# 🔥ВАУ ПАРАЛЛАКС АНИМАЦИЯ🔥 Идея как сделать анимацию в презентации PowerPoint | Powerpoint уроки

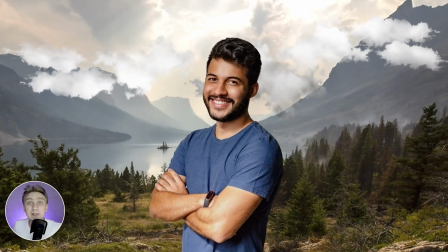0:00 В этом видео мы сделаем с тобой слайды с Parallax, анимацией и псевдо 3D,
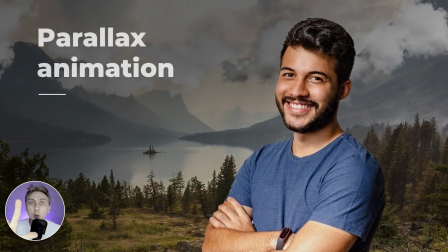0:04 найдем нужные нам фотографии, отредактируем их и сделаем слайды, которые ты сейчас видишь. Привет, я Миша, на этом канале много уроков по PowerPoint, а еще больше знаний можно получить на моем онлайн-курсе по презентации.
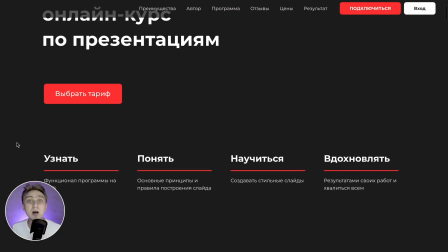0:16 Это дистанционное обучение всем важным аспектам дизайна слайдов.
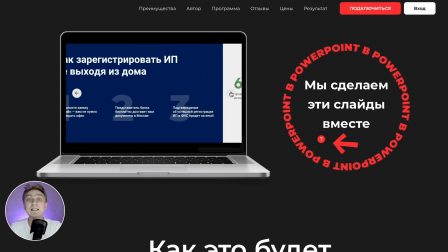0:20 Вы не просто будете слушать лекции, а через практику, тренировать свои навыки, получите кучу полезных материалов и ресурсов,
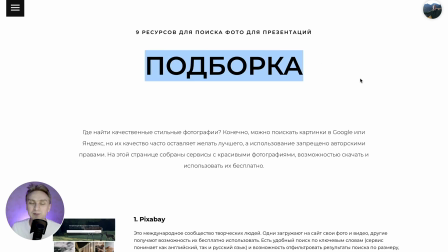0:27 будете получать от меня обратную связь и рекомендации по улучшению слайдов ваших, и потом уже будете делиться своими достижениями.
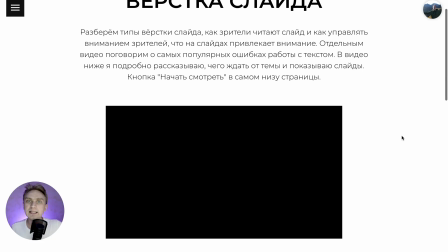0:35 Лично я проведу вас по этому пути, от добавления самой простой фигуры до продвинутой анимации PowerPoint.
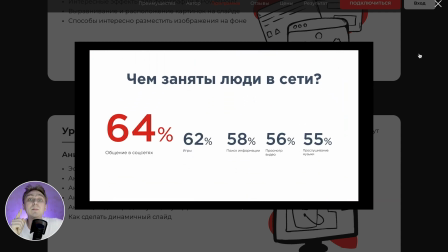0:40 Для того, чтобы ознакомиться с программой, познакомиться с ценами и подключиться к курсу, можно перейти по ссылке в описании.
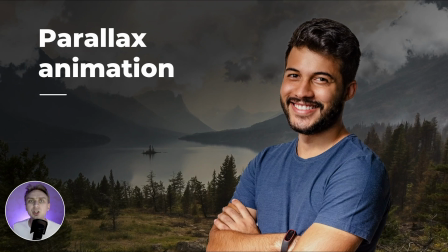0:47 Для того, чтобы сделать слайды с Parallax Effect, нам нужно три подготовительных шага. Шаг номер один, нам нужно найти фотографию человека.
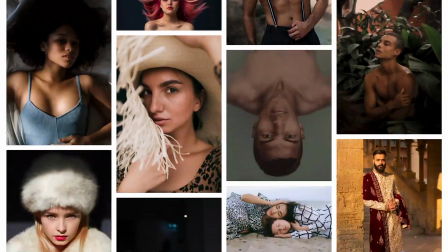0:54 Нам нужна качественная фотография с однотонным фоном и подходящая под наши цели.
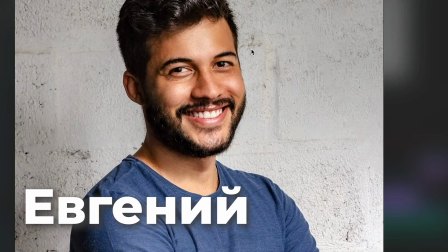0:59 Я нашел вот этого паренька, назовем его Евгений, Женька. Вы можете взять его же, все материалы, которые я использую в уроках, я прикладываю в описании ссылкой,
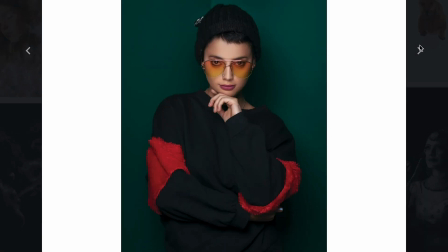1:08 либо можете найти другого человека или даже сделать похожее самостоятельно. Для удаления фона я воспользуюсь онлайн-сервисом от Photoshop, ссылку на него я тоже приложу в описании.
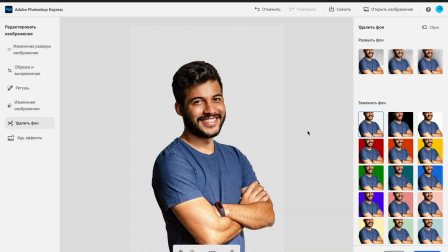1:17 Добавляю фотографию в этот ресурс, удаляю одной кнопкой фон и скачиваю уже PNG без фона.
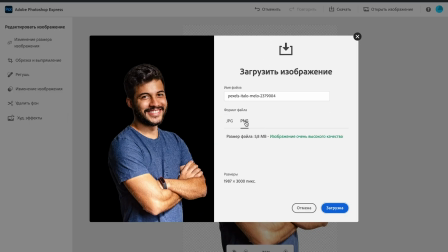1:23 Если фотографию подобрали качественную с однотонным фоном,
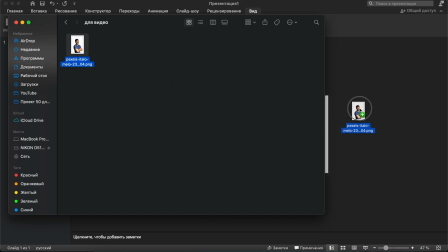1:27 то сервис без проблем удалит фон, и вы получите в выходе уже красивое качественное изображение.
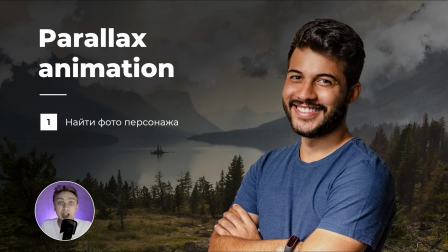1:33 И теперь я Женьку добавляю на слайд. Шаг номер два. Нам нужно найти фотографию на фон.
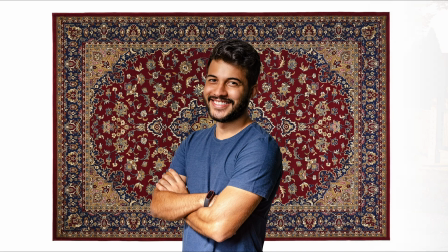1:38 Нам нужен качественный фон, который подойдет для Женька по цветовой температуре, по направлению света,
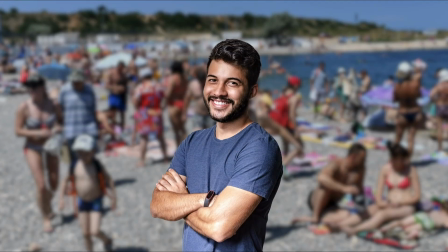1:44 по тематике презентации, ну и чтобы Евгению у нас на фотографии было комфортно. Я вот нашел вот такой фон для себя, скачиваю и добавляю на слайд.
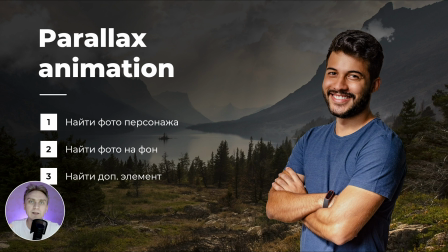1:53 Шаг номер три. Это дополнительный элемент, который будет передвигаться по слайду и создавать эффект Parallax анимации.
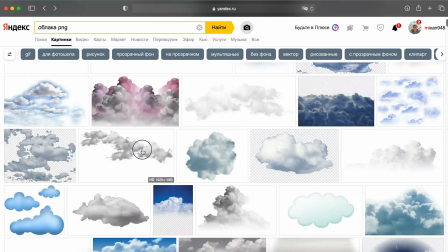2:00 Я выбрал облака, так как это самый простой и нейтральный элемент. Я нашел уже PNG изображение без фона на Яндекс картинках.
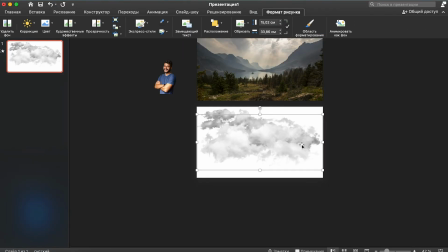2:07 Три разные вариации мне хватит. К тому же их дополнительно можно распилить, чтобы казалось, что этих облаков на слайде больше. Теперь, когда у нас на слайде все элементы собрались, мы начинаем работать.
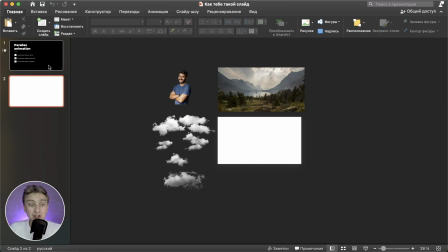2:18 Эту заготовку ты сможешь тоже скачать по ссылке в описании, там где будут все материалы.
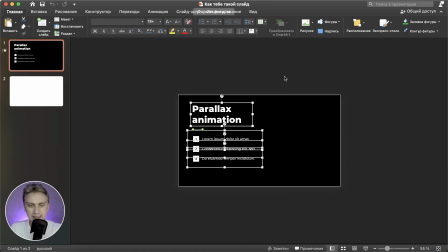2:24 У меня тут подготовлен текст, который мы будем вставлять в качестве контента уже в финале.
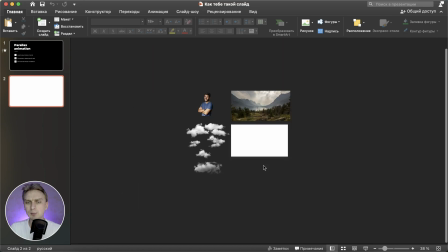2:29 И все элементы, которые мы только что нашли, скачали, обработали. В итоге у нас должно получиться три слайда.
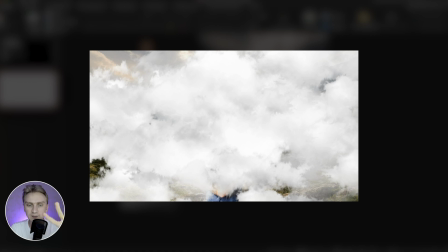2:35 Первый, где Евгений у нас будет закрыт облаками. Второй, где он будет открыт. И третий уже с контентом.
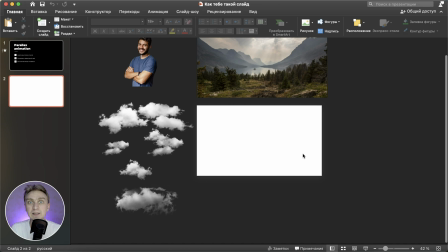2:40 Прямо вот тут мы сделаем с тобой первый слайд. Поставим изображение на фон.
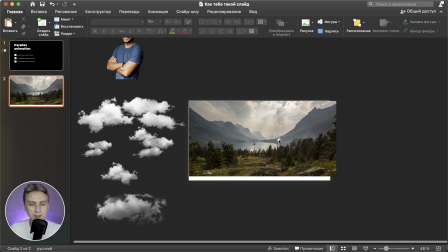2:44 Я уже сейчас вижу, что она отличается по размеру, фотография отличается по размеру от размера слайда, поэтому мне нужно ее немного обрезать.
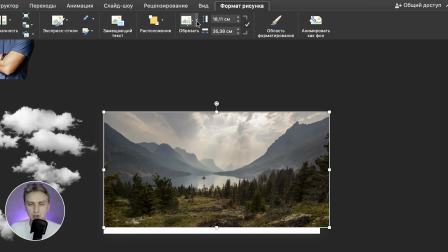2:51 Выделяю фотографию, захожу на вкладку формат рисунка, здесь есть кнопочка обрезать, здесь выбираю пропорции, выбираю 16 на 9,
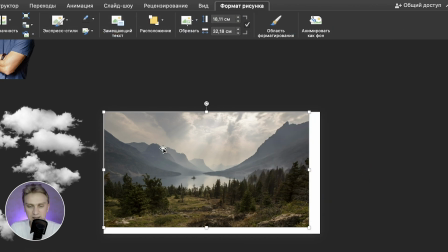2:58 тогда у нас фотография становится размером с слайд, поставлю фотографию в угол и просто растяну до другого угла,
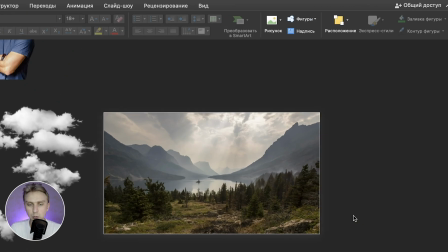3:05 все, фотография, она полностью слайд заполнила.
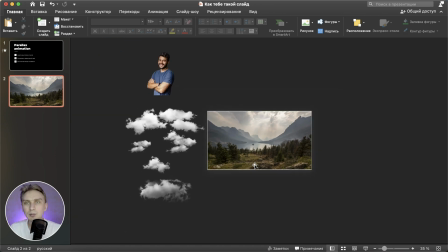3:06 У нас здесь в центре будет Евгений, и, наверное, хочется, чтобы за Евгением тоже были облака, потому что Parallax Effect таким образом работает, то, что у нас будет несколько слоев.
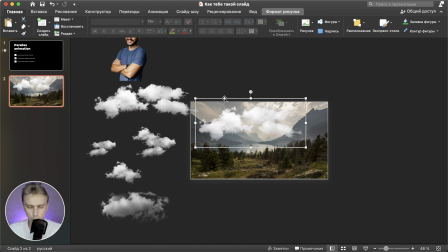3:15 Я возьму какую-нибудь одну композицию, просто ее скопирую и вставлю. То есть Command-C, Command-V, либо Ctrl-C, Ctrl-V на Windows. Просто возьму и вставлю вот здесь облака, облака, еще одни какие-нибудь, например.
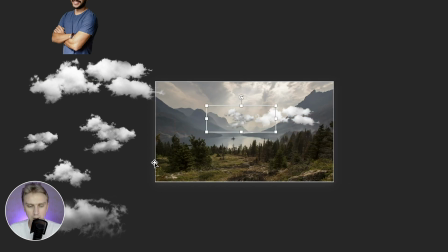3:30 Наверное, штуки три разных будет достаточно, потому что мы их будем еще менять по размеру. они у нас будут двигаться, и слева будут еще заходить другие. Я просто их скопировал и вставил вот сюда.
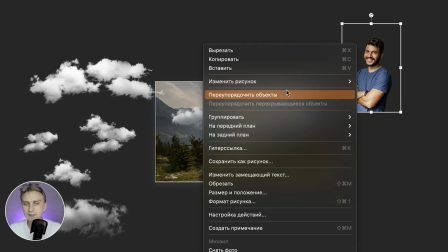3:41 Дальше нам нужно взять Евгения, нам нужно его еще перевести на передний план, потому что он у нас сейчас за облаками, да, вот так, это некрасиво.
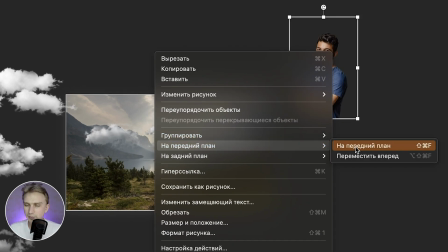3:50 Нажимаю на Евгении правой кнопкой, вывожу его на передний план, на передний план. Все, он у нас вот так встал.
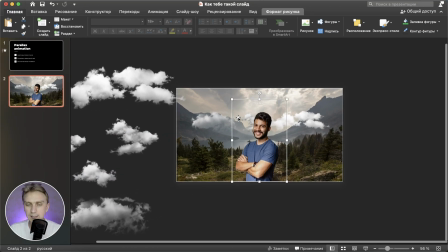3:55 Выставляю Евгения в центр слайда и делаю его немного поменьше, потому что на следующем слайде он у нас будет приближаться к нам за счет того, что он у нас будет увеличиваться.
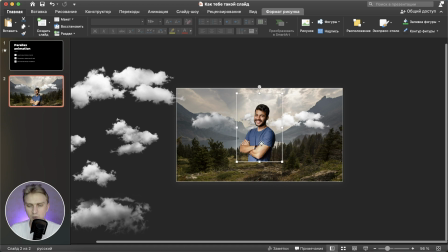4:04 И еще выставить его нужно по нижней границе слайда, но если мы его поставим вот так, он у нас будет без ног, будет, ну, как-то немного непонятно.
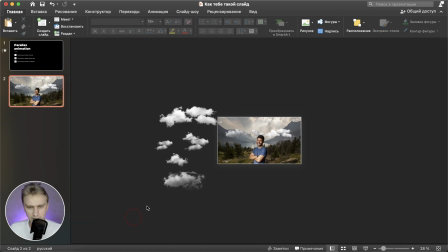4:13 Вот, все, и третьим элементом у нас будут еще облака, уже получается даже четвертым элементом. Я сейчас, у нас сейчас Евгений на самом переднем плане, я выделяю снова все облака, которые у меня здесь есть в левой части, и вывожу их на передний план, на передний план, чтобы они были еще ближе к нам.
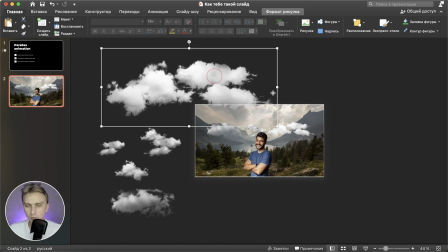4:31 Увеличиваю их и размещаю таким образом, чтобы перекрыть вообще все,
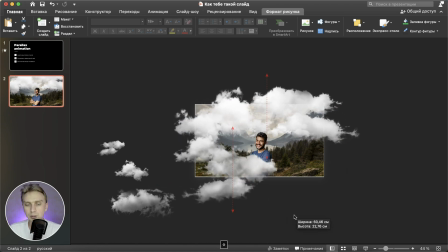4:35 что есть на слайде Их можно дублировать, их можно копировать, вставлять Наша задача сейчас основная,
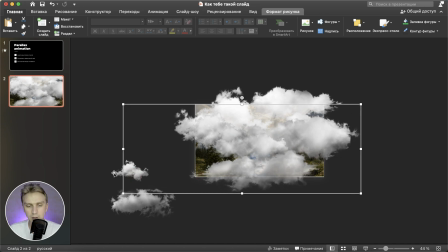4:41 это сделать так, чтобы ничего, ну как ничего, практически ничего не было видно на слайде Можно также их еще поменять по слоям Мне,
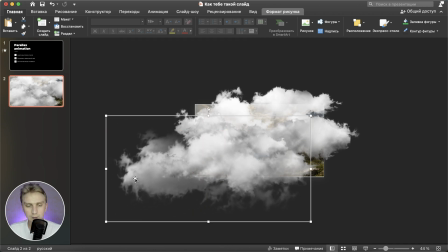4:50 наверное, достаточно и такого количества, то есть я их дублировать и копировать не буду Вот так,
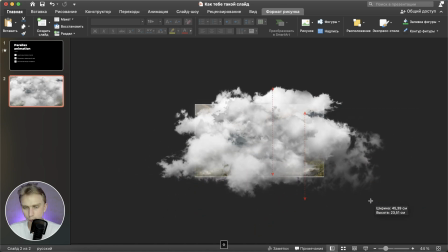4:55 и вот эту вот сюда поставлю, можно чуть-чуть уменьшить И, в принципе, первый слайд у нас с тобой уже готов. Если захочется, можно прямо здесь что-то поверх еще написать. Какой-то текст, какой-то заголовок, который в процессе дальше будет анимирован.
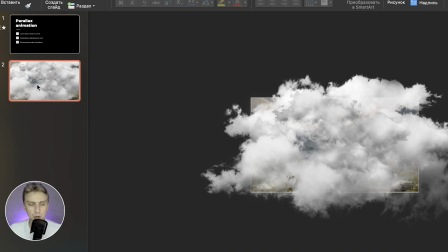5:08 У меня пока вот самая простая анимация будет. Дальше. Следующий слайд. Я нажимаю на вот этот вот слайд без заголовка.
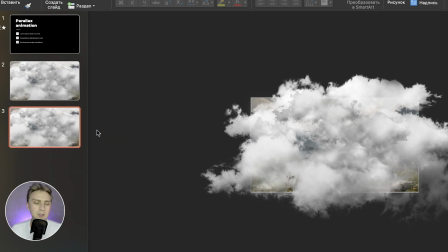5:14 И его просто дублирую. Либо Command-D, да, выделите Command-D, либо Control-D. Для того, чтобы слайд создался.
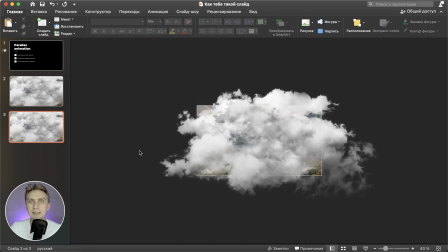5:20 Важно именно дублировать, потому что мы будем пользоваться анимацией трансформация. На этом слайде я что делаю?
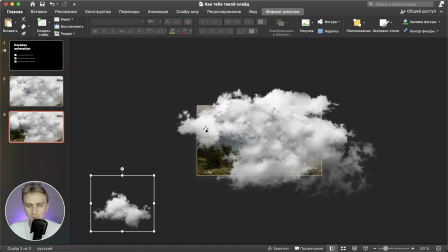5:26 Я для начала редактирую облака. Я их уменьшаю и увожу в разные стороны по слайду То есть уменьшаю, увожу,
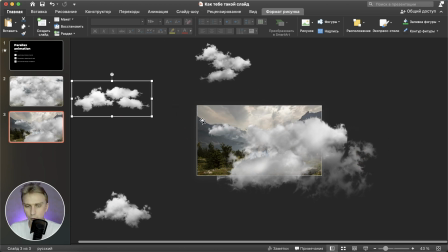5:34 выделяю, уменьшаю Можно прям делать даже поменьше и подальше уводить Чтобы они в процессе дальше не мешались Мы их больше трогать,
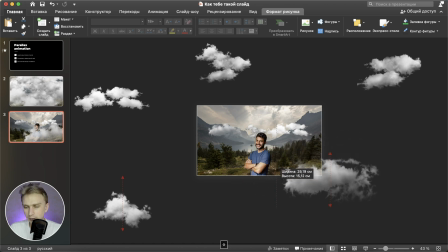5:41 скорее всего, не будем А, ну хотя, может быть, и еще немного подредактируем В общем, уменьшаю, увожу и увел, обратите внимание,
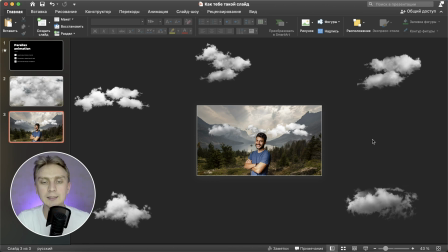5:48 в разные стороны Для того, чтобы в процессе анимации они у меня так разлетались в разные стороны Здесь мы что сделаем?
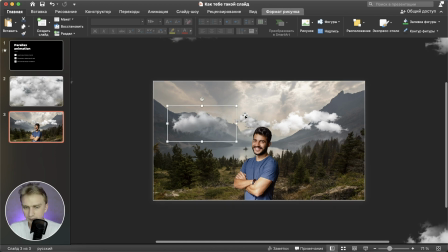5:55 Мы для начала, наверное, еще облака подвинем мы возьмем вот это облачко,
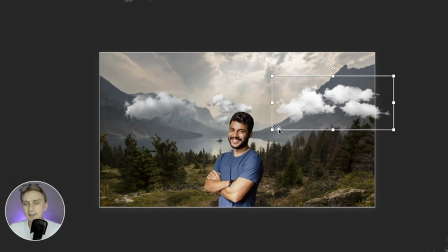6:00 я уведу его чуть-чуть вправее, не за край слайда, просто чуть-чуть правее, сделаю его чуть побольше, обрати внимание, прям чуть-чуть сделал побольше. Потом беру вот это облако, увожу правее, делаю его чуть-чуть побольше, вставляю вот здесь, вот это облако тоже увожу чуть-чуть правее, делаю его еще чуть-чуть побольше.
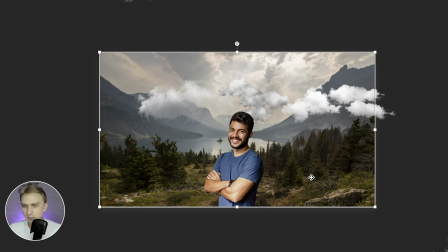6:20 Дальше мы возьмем фон,
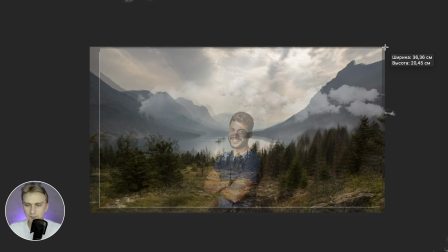6:22 сделаем фон чуть-чуть побольше, Я зажимаю одновременно shift и control для того, чтобы не искажать пропорции и не искажать центр Но,
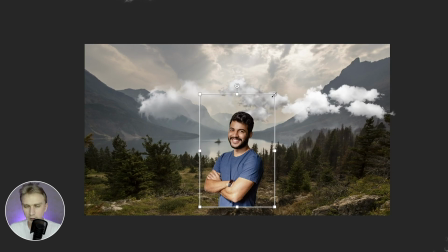6:30 и обратите внимание, я не сильно делаю крупную фотографию И возьму Евгения и тоже увеличу таким образом,
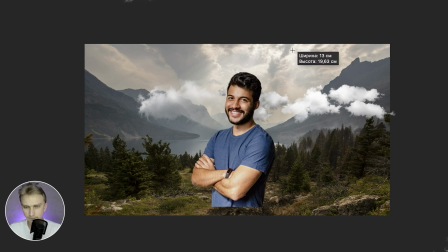6:37 чтобы он у нас встал по центру слайда И стал таким уже более-менее крупненьким на слайде, чтобы мы могли увидеть,
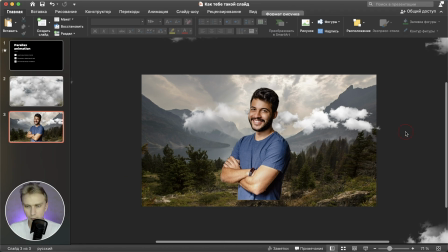6:45 с ним познакомиться как с персонажем Вот так, немного кропотливая работа, но в целом вот так мы справились Дальше мы что делаем?
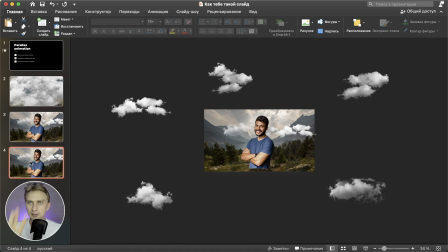6:53 Мы дублируем еще раз слайд. У нас появляется уже третий слайд, на котором мы сейчас будем настраивать.
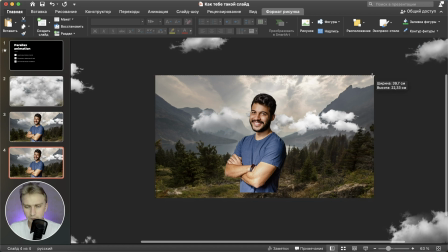6:58 Здесь мы что можем сделать? Мы можем взять фон, увеличить его. И увеличить его уже без зажатия контрола. Просто увеличить его вправо. Для того, чтобы он чуть-чуть как будто... Даже можно, знаешь, как еще? Прям подвинуть его вправо, чтобы у нас произошло это смещение.
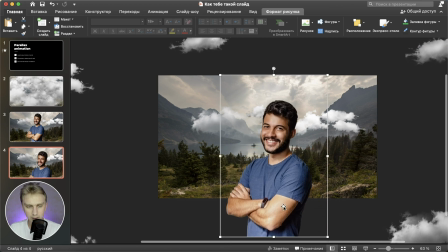7:14 Взять Евгения, увеличить его прям вообще нормально. И расположить его в правой части слайда.
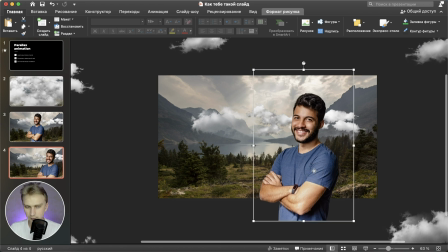7:20 Почему? Потому что в левой части у нас сейчас появится наш контент. Вот так. Ну, здесь уже на вкус и цвет, конечно, и смотри под себя. Дальше мы возьмем облака. Облака тоже сделаем, конечно же, больше. Уведем их вправо.
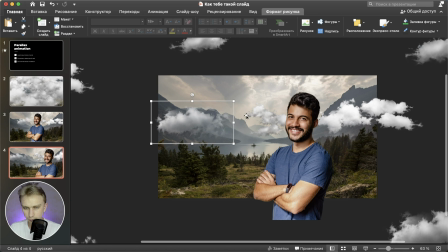7:33 Выделю вот это облако. Получится у меня его схватить? Получилось. Сделаю его еще больше. Уведу вправо вот это облако еще больше.
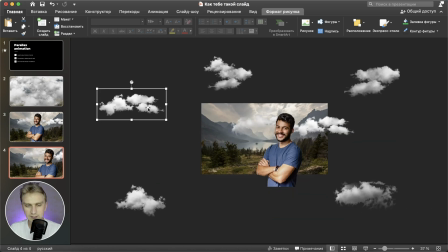7:45 Ну, то есть каждый элемент должен прорабатываться. И возьму вот это облако, и оно теперь у меня на слайде появится.
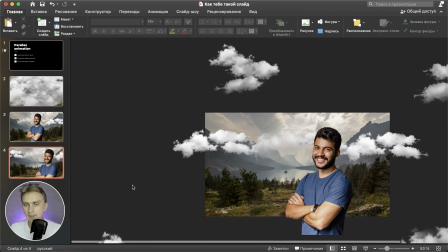7:51 То есть оно оттуда зайдет. У нас такая будет бесконечная цепочка. Дальше у нас будет перекрытие для того, чтобы текст стало видно.
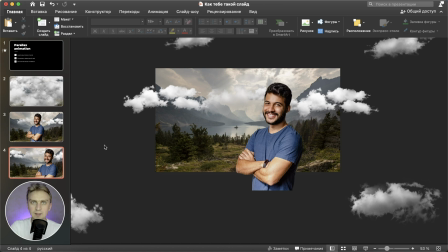7:59 У нас есть текст, но он у нас белый. Белое на вот этом светлом фоне, он будет плохо читаться. Захожу на вкладку ставка, выбираю элемент фигуры, добавляю прямоугольник, добавляю прямоугольник.
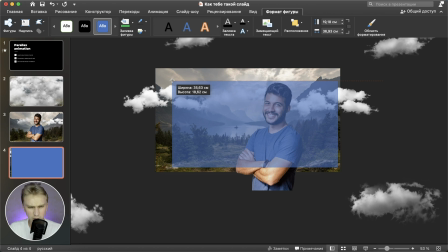8:10 И нам сейчас этот прямоугольник нужно выставить по-хорошему бы по границам слайда.